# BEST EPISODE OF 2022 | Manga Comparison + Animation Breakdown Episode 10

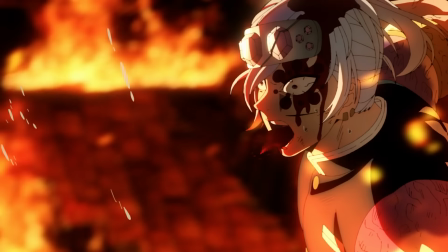Them flying out of the building where Uzui coughs up some blood before charging back in is the perfect setup to one of the craziest cinematic sequences of all time.
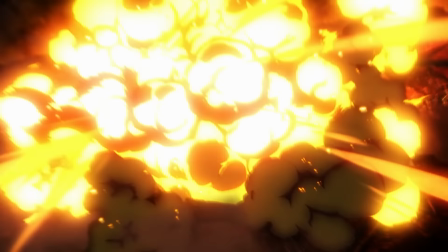Every cut prior constantly up the ante to keep our adrenaline running high just for this exact moment to blow the top off of everything.
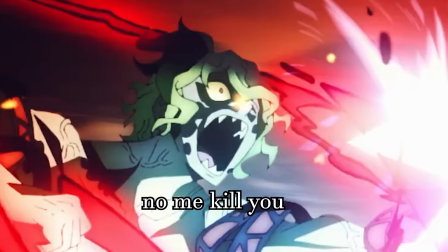With their faces looking as crazy as they do, as well as the music in the background reaching its climax, this scene is just pure adrenaline-filled perfection.
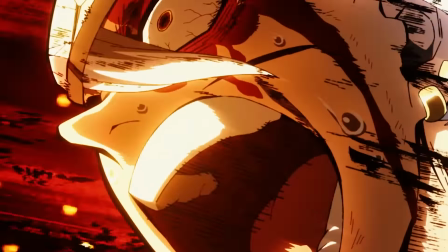The entirety of this scene has a lot of cutaways to the characters' faces, and it fits the epic tone to a T. They're perfectly spaced between shots.
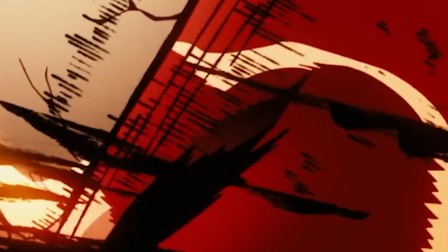Characters screaming with harsh line work will never not feel epic in anime. Props to Uzui and Gyutaro's voice actors for this scene.
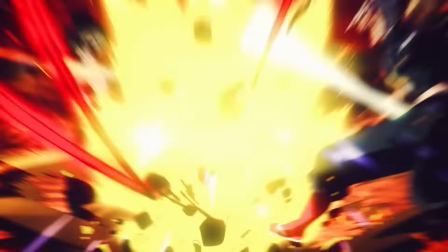Outside of the screaming cuts, the movement here starts out in hyperspeed, and gradually works its way to ludicrous speed after each cutaway.
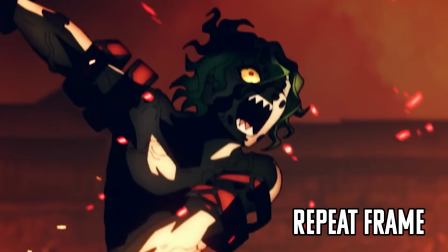With how fast everything looks, you might not even realize that this isn't all done at 24 fps. A good chunk of it is done on ones, but there's actually a lot of repeat frames here.
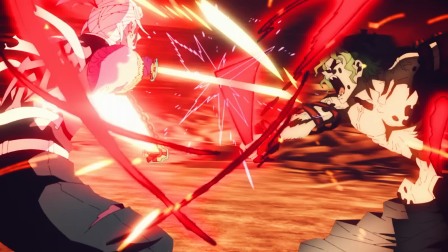Because of this, I thought Abe was forcibly speeding up the scene by upping the frame count over time and the cuts made consistently out of ones, but that's not the case.
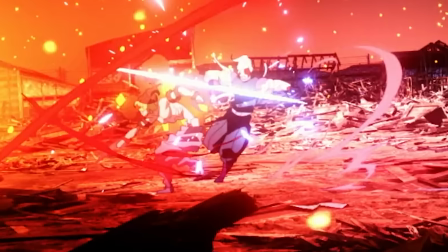Instead, he focuses more on his pose-to-pose action by having them stay in one place a little longer
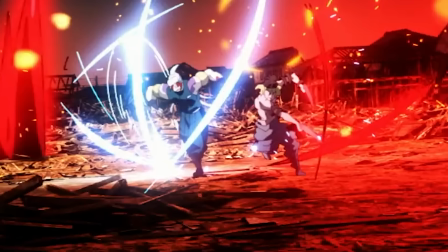in one cut and then slowly but surely reduce the time that they stay in that one physical location.
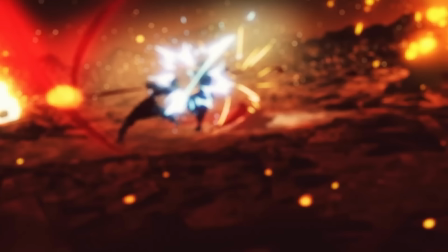Now, you might be thinking that surely if they're standing in one location more in one cut and less in subsequent ones that he has to be
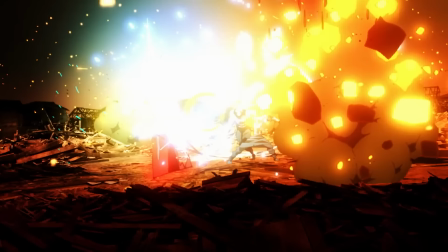upping the frame count but it's really not because even if the characters are in the same location he still has them moving their limbs setting up their
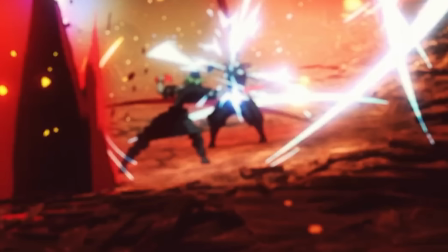next attacks this movement is something only abe could do the way they basically dance around each other is pure eye candy on top of
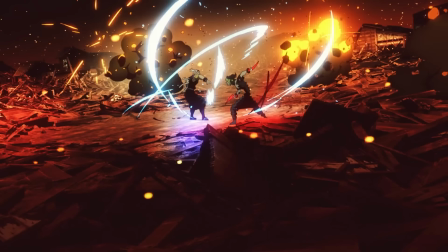which since every new cut pans out the camera a bit the scene slowly starts relying on the slashing effects themselves because the further out we go the more we
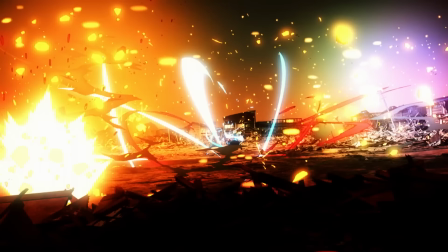can see how their attacks are affecting more and more of the battlefield around them and that gives us the illusion of more powerful moves being put off the open
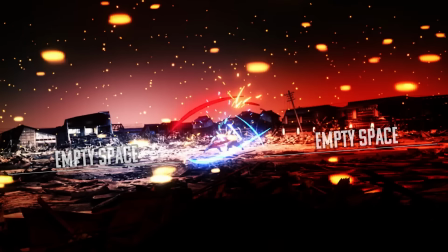structure of the destroyed entertainment district really helps in this regard over time the movements of the characters themselves seem to be more of an
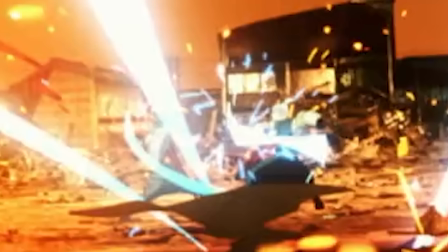afterthought as they start to get obscured by the destruction around them hell in this last cut they're barely moving at all it's all about the representation
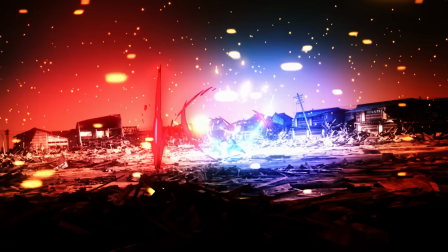of fast movement at this point and the effects sell that quite well and i know lately when i say effects i usually mean cgi but these slashes
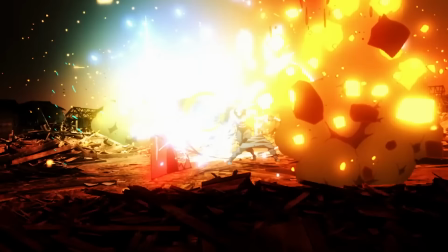and explosions are all 2d i'm not sure if abe was the one who did these effects or not but either way all the slashes are done at a consistent
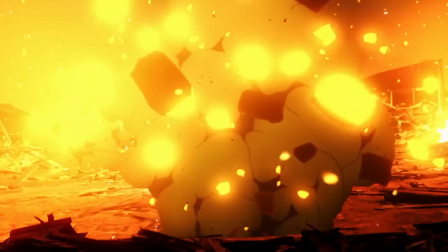24 fps adding to the pure grandeur of this scene the explosions though might not always be on ones but the panoramic nature of the
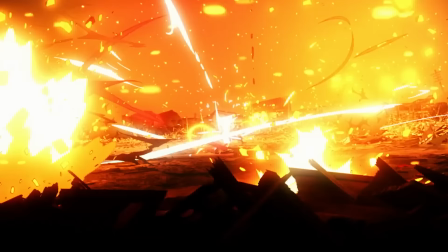camera distracts us from that fact that and everything else going on after the final wide shot of the two of them going ham we get some more
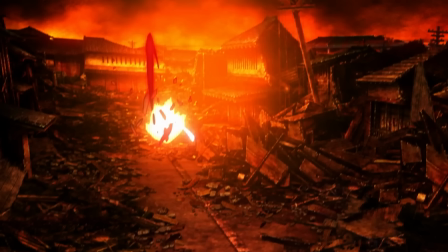sick effect work as the explosions travel throughout the district you may not have noticed this in this cut but you can actually see uzu and gyotaro
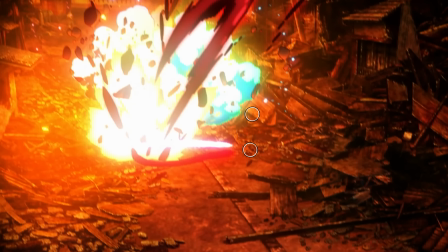going from point to point leaving explosions in their wake just the colored lines they represent not their actual character designs it's incredible that ufo table turned five
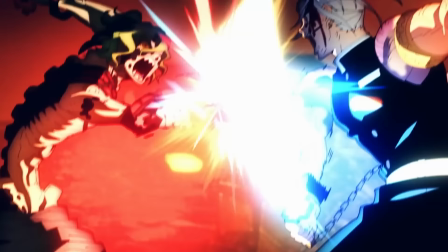panels into this not only is it the best anime exclusive segment in this series it's the best animation period though my heart still kind of lives
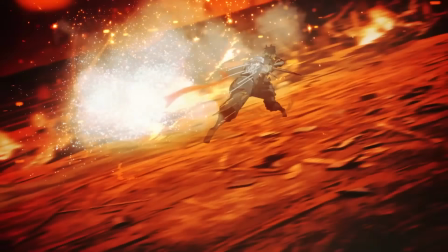with Abe's cut of Tanjiro in episode six before we move on to the next panel we have some more anime exclusive stuff of Tanjiro closely following
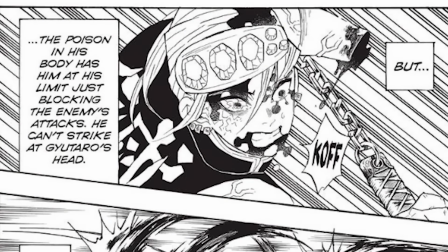Uzui from the sidelines waiting for his chance this is where he says those lines that were originally said in those narration panels all that time ago as
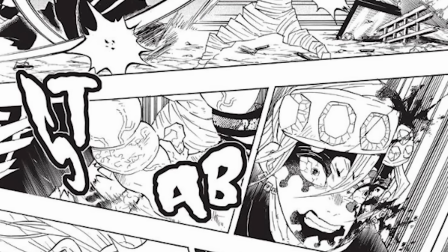Tanjiro decides to get closer to them this is when we finally get into the next panel of Uzui getting stabbed and losing an eye while While these two events are technically reversed in the manga,
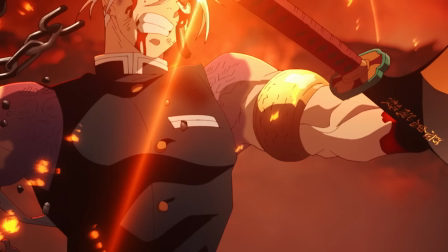there's also some additional stuff such as Gyutaro breaking the chain that connects Uzui's swords as well as Uzui cutting off one of Gyutaro's limbs.
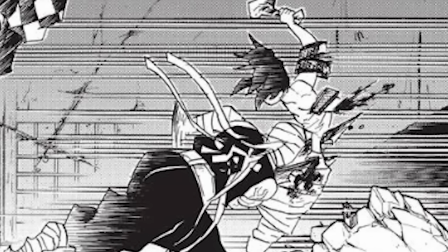These new representations are definitely important as we see as much in future manga panels.
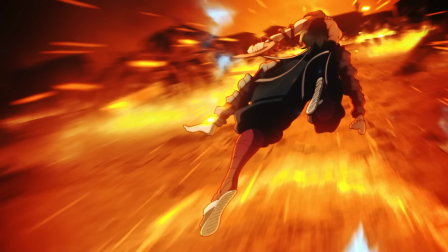From here, we briefly get the depiction of Uzui charging Gyutaro with his remaining blade down the street as Tanjiro jumps in.
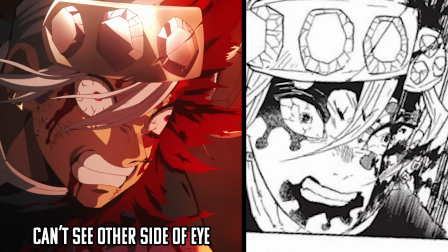I'm actually surprised with how much gore Ufotable was able to get away with here. Some of the juicy details are missing, but these scenes are far more visceral than I ever would have expected.
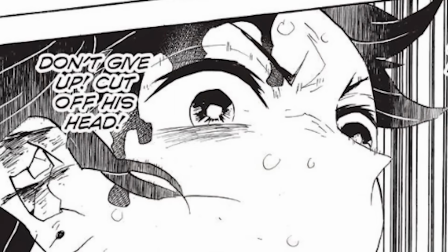Up to where Tanjiro says in his head that he'll cut Gyutaro's head off for sure, this is where chapter 93 ends.
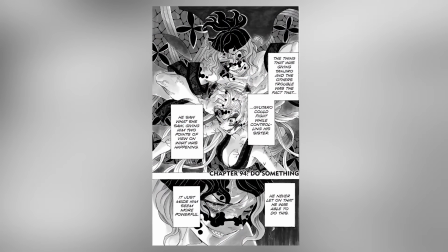Now in chapter 94, the first two pages are entirely unadapted as they contain nothing but narration panels.
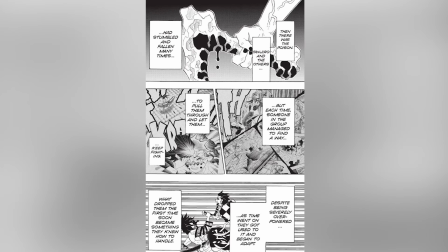What they say mainly came down to two things.
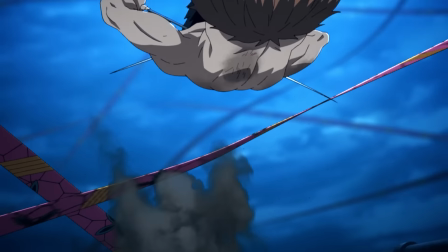First, that Gyutaro never mentioned that he had full control over his sister while he was fighting, although the Obi and Blood Blade attacks working in close tandem was enough to give that away.
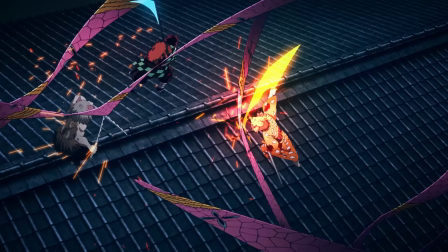And second, the narrator gives us some inspirational lines, saying that despite the poison and the clear difference in strength, it brought newfound effort to the group to always find another opening.
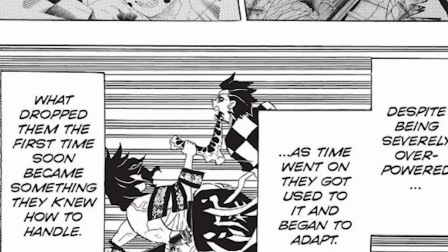While this is nice and all, and it does introduce us into the next chapter, I'm glad they didn't put it in during this defining moment.
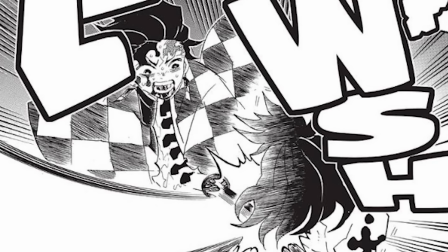That would break up the action way too much. Now on page 3, this is when Tanjiro strikes at Gyutaro's neck for the final time.